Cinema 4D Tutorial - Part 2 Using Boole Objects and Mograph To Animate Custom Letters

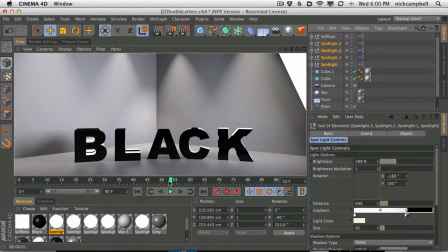[12:13]
So let's go
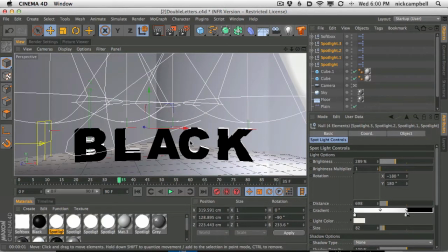[12:16]
to a place in this animation where our letters are kind of halfway between the black and the white letters. And I realize as I said that is we don't actually have that animated. So let's go ahead and animate that.
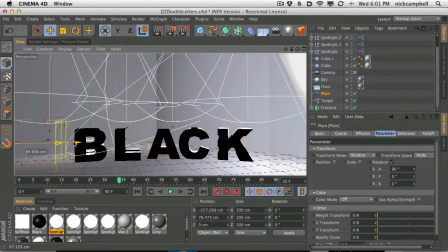[12:27]
You can see our plane effector is ready to go from left to right. Boom. We could just animate it like this. But of course we need to keyframe it if we want it to animate when we render. So let's sneak this over just until it starts to move. Right there looks good.
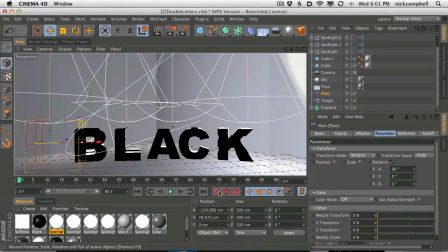[12:43]
Let's go to frame 0. And let's set a keyframe by hitting this keyframe button right here. It's going to keyframe basically the position scale. It'll tell you if you hover over it. The position scale rotation of this object. So we can go click, and this is a really fast way to animate.
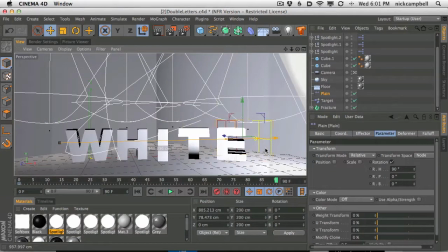[13:00]
Let's go all the way to the end and move it all the way to the end until it stops moving, and hit another keyframe button there, and let's hit play.
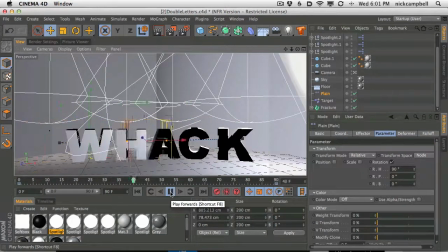[13:08]
So there we go. We animated it across. We have our letters flipping around. And that will be good for now. We may have to tweak that a little bit, but let's go halfway in between and see where we are.
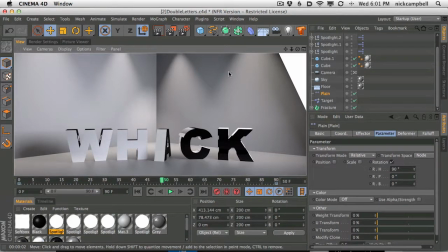[13:19]
All right, we have our nice kind of amber little tones on the wall coming through here. We have our letters that are flipping.
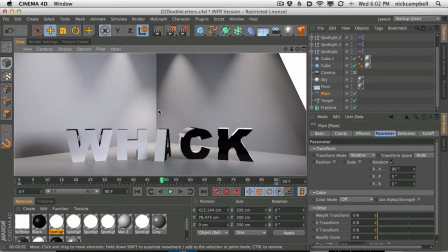[13:32]
So where do we go from here? Well, first thing I notice is a little bit of ambient occlusion might go a long way on this render, just to give a little bit of shadow and to kind of fill in this darker corner over here too.
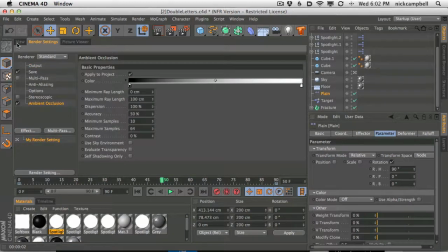[13:44]
So let's go ahead and go to Effect, Ambient Occlusion, and let's just see what the defaults look like.
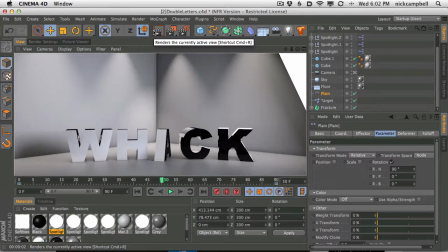[13:49]
It looks a little dark, but it's good for now. We have a little bit of shading now on the bottom.
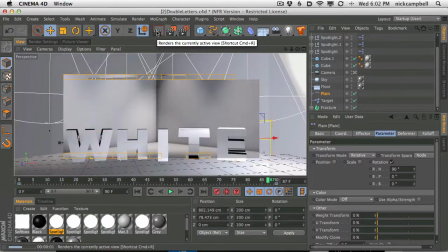[13:55]
Another thing I'm noticing is that this white type is a little plain for what it is.
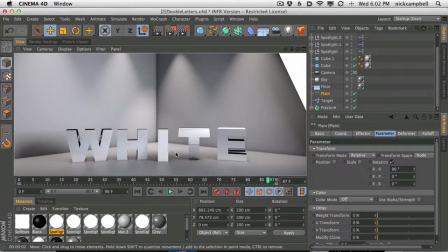[14:01]
It's just, you know, kind of basic. Nothing too much going on. And let's add a little bit of variation to our white. So let's find that white texture. Let's go to our fracture object and open it up. Let's go into some of this these letters here and find our white texture.
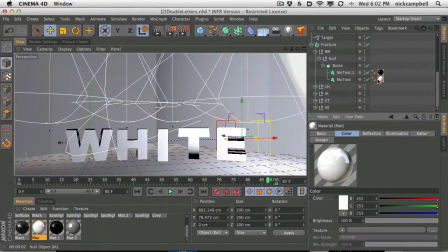[14:19]
And just by double clicking on it, it'll actually open by itself right here. So if you're ever wondering where that texture is, let's say you have quite a few textures here in your materials, and you're like, where's that white material for whatever, or the orange thing, especially if you have a lot of white and orange,
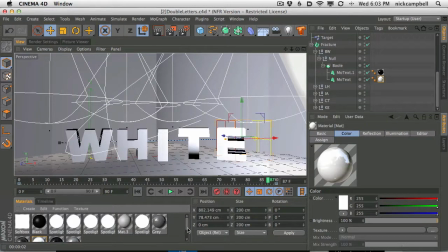[14:37]
or like I do, a lot of white and black and orange in your materials. Which one is which? Well, you can always double click it in the actual object menu here, and it'll open up. So now that we have it open, Let's go to our color, and under texture, let's go to gradient.
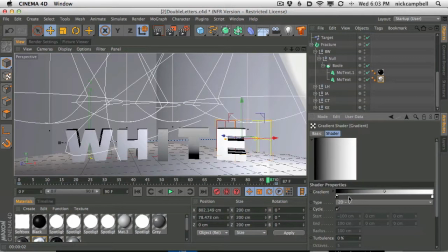[14:54]
What we're going to do is add a gradient to the actual letters. So let's just render right now and see what that did. That didn't do as much as if we flip it to a vertical gradient. And right there, now you're going to see we have a gradient across all of these letters.
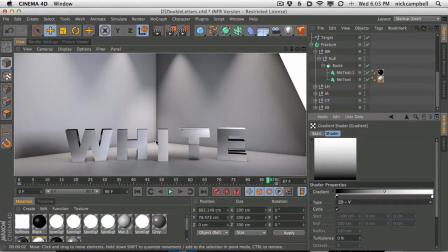[15:09]
And you can see it right here. The W is going across, the H is going across. The I is a little flat. I think it's just because it's not as wide, but our E has some nice shading here. And these variations are going to help out. It's a little much.
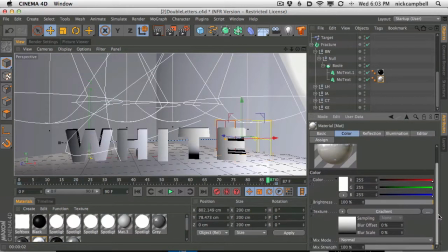[15:22]
In fact, if we back out a little bit, we could probably turn down that gradient just a bit.
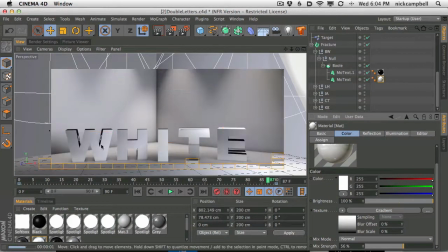[15:29]
And now it's going to give us a little bit of subtle shading without giving us too much muddiness.
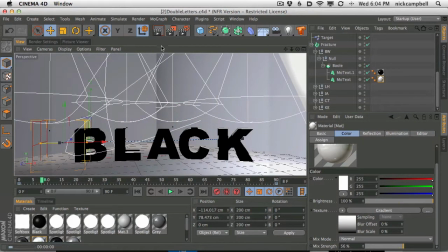[15:34]
So that looks pretty good. Let's go and see what it looks like with the black letters. Black letters look okay, but they're really black.
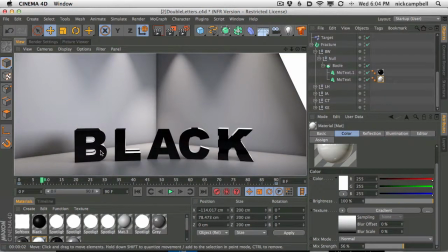[15:41]
There's absolutely no variation in that black. It's like pure black everywhere, and we're losing a lot of the detail that we could have. So a couple ways we could fix this is by either adding a little bit of reflection so that it will reflect back some of the
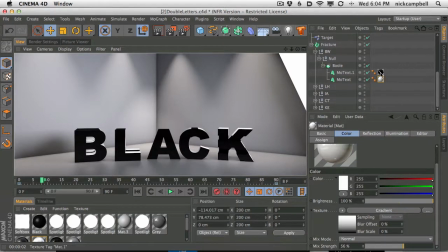[15:59]
walls and some of the lights. We can also add a specular highlight too that will give us a little bit of variation in those blacks.
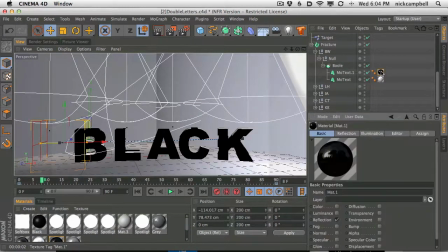[16:07]
So let's go ahead and open up that texture the same way we did that.
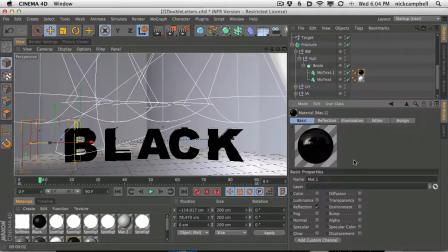[16:11]
And you can see here we in the editor, when you're adjusting a texture in the editor, instead of that pop-up, you can see if you double click over here, you're going to get this pop-up.